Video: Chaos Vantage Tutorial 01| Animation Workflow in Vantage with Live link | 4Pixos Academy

Hello everyone, my name is Nguyen and I'm a trainer at 4Pixos Academy. Welcome all of you to our YouTube channel. Today, I would like to share with you the animation workflow in Chaos Vantage. As you know, in Chaos Vantage, we have two workflows. The first one is rendering via Lightning, and the second one is the exporting to via Sync and render in Vantage.
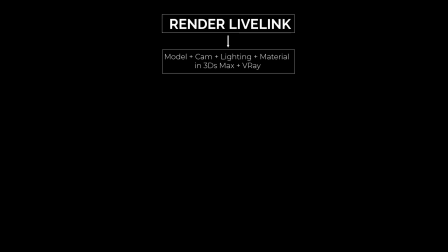In this workflow, you will need to set up and repair the model, camera, lighting, and material all in 3D Max and V-Ray. After that, we will use the Light V-Ray to set up the animation and render it with the Lightning feature in Chaos Vantage.
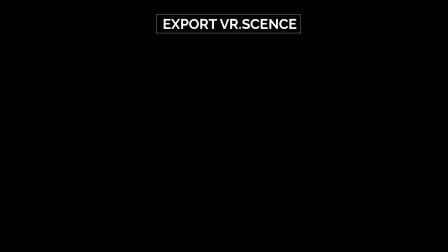In the second one, we only need to focus on modeling and material in 3D Max. Then we can export the VR Sync and create the camera lighting directly in Vantage. This workflow is great for rendering still image, but when it comes to animation,
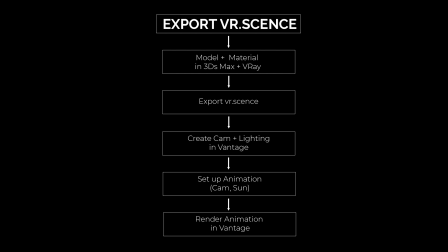there are some limitations, which I will discuss with you in detail later. And today I will use the first workflow to create and explain the animation. This animation is a product visualization. So the idea behind it is I will show some detail of the product first to build the viewer curiosity, and then I will show the whole product later.
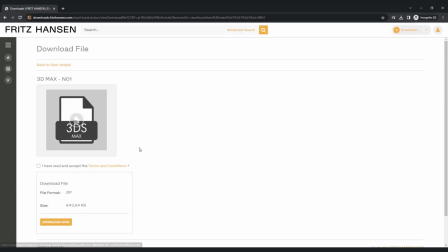To start, I will develop the model with the chain node number 1 from the Rich Hansen website.
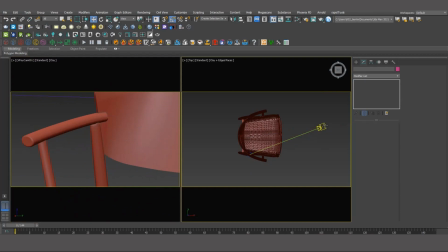Next, I will set up several close-up camera material and
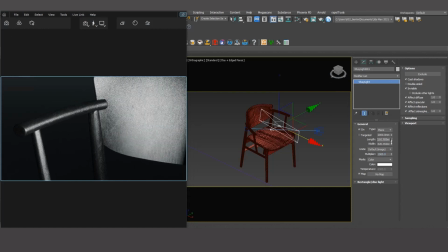appropriate lighting for each camera to showcase the detail and highlight the chair's significant design.
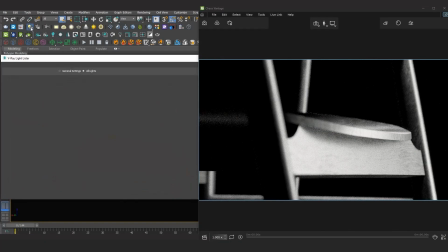And to manage the lighting more effectively for each camera,
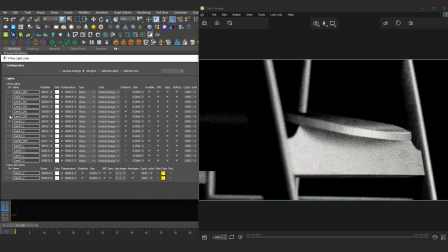you should name the lights and use V-Ray light listener or layer to modify them.
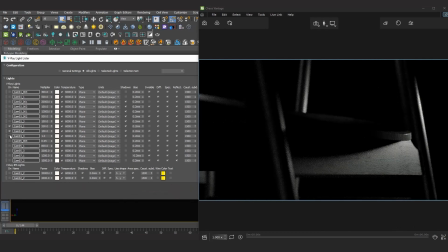So, we have completed the first step of setting the still image. Here is the result.
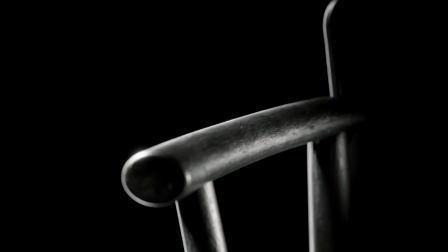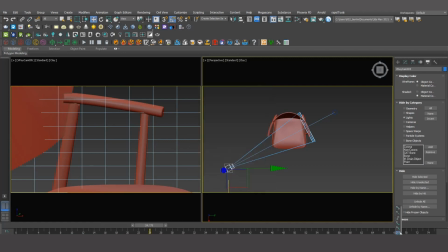For the low-stop cameras, we will mainly focus on setting up the camera animation and adjust the lighting if necessary.
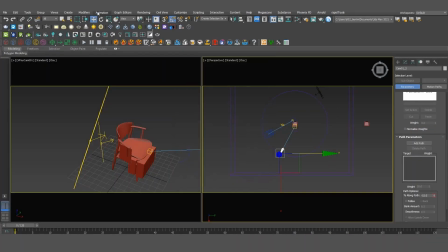For the last camera, the composition allows me to showcase all the chair's entire design and shape.
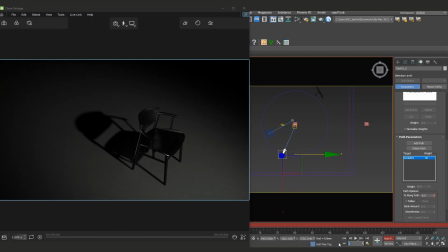Therefore, I will create animation for the IS light,
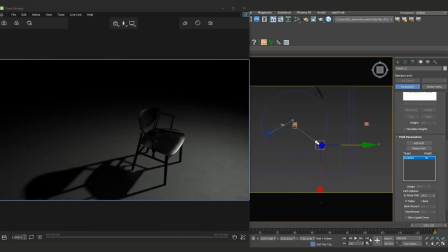and which will show you how the chair responds to the change in light direction.
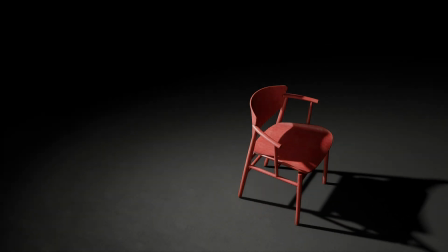Furthermore, starting from Chaos Vantage 2.0, it's easy to set up material animation and render them.
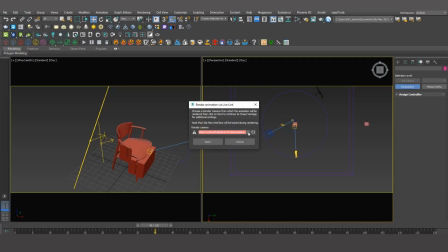Yeah, so far so good. Now let's move on to the next step, rendering.
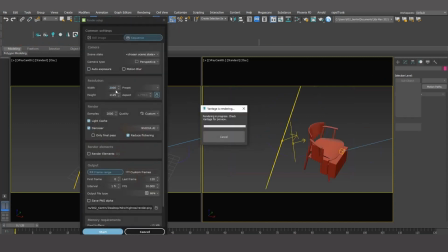Now you can render with Lightning by clicking on the icon in the Chaos Vantage toolbar. The rendering process in Vantage 2.0 differs significantly from previous version. Now it offers additional rendering elements and features,
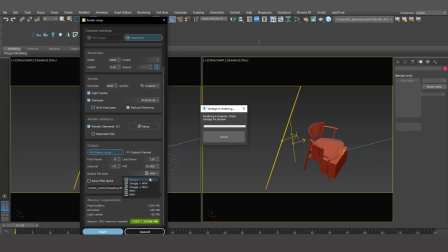as well as multiple output formats such as image, MP4, or MKV.
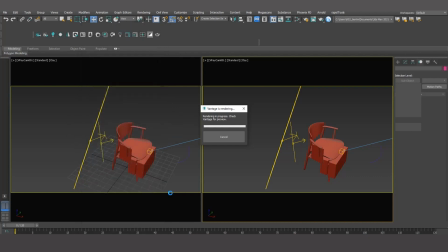So you can handle more with the output file. And it's important to remember to render at the
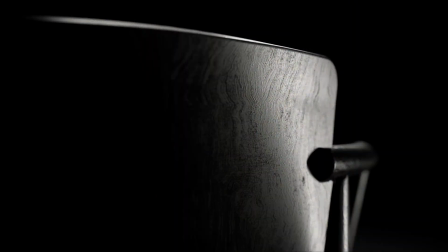lower quality to check the detail before rendering at higher quality.
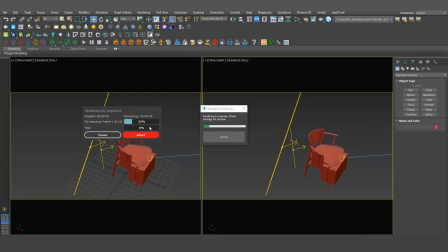This will help you to save time. And same for Chaos Vantage. Now rendering time is incredibly fast and so convenient. You will not have to worry about the time when rendering and create animation. And finally, all you need to do is gather or render add some music, and we are done. Now let's see the final result together.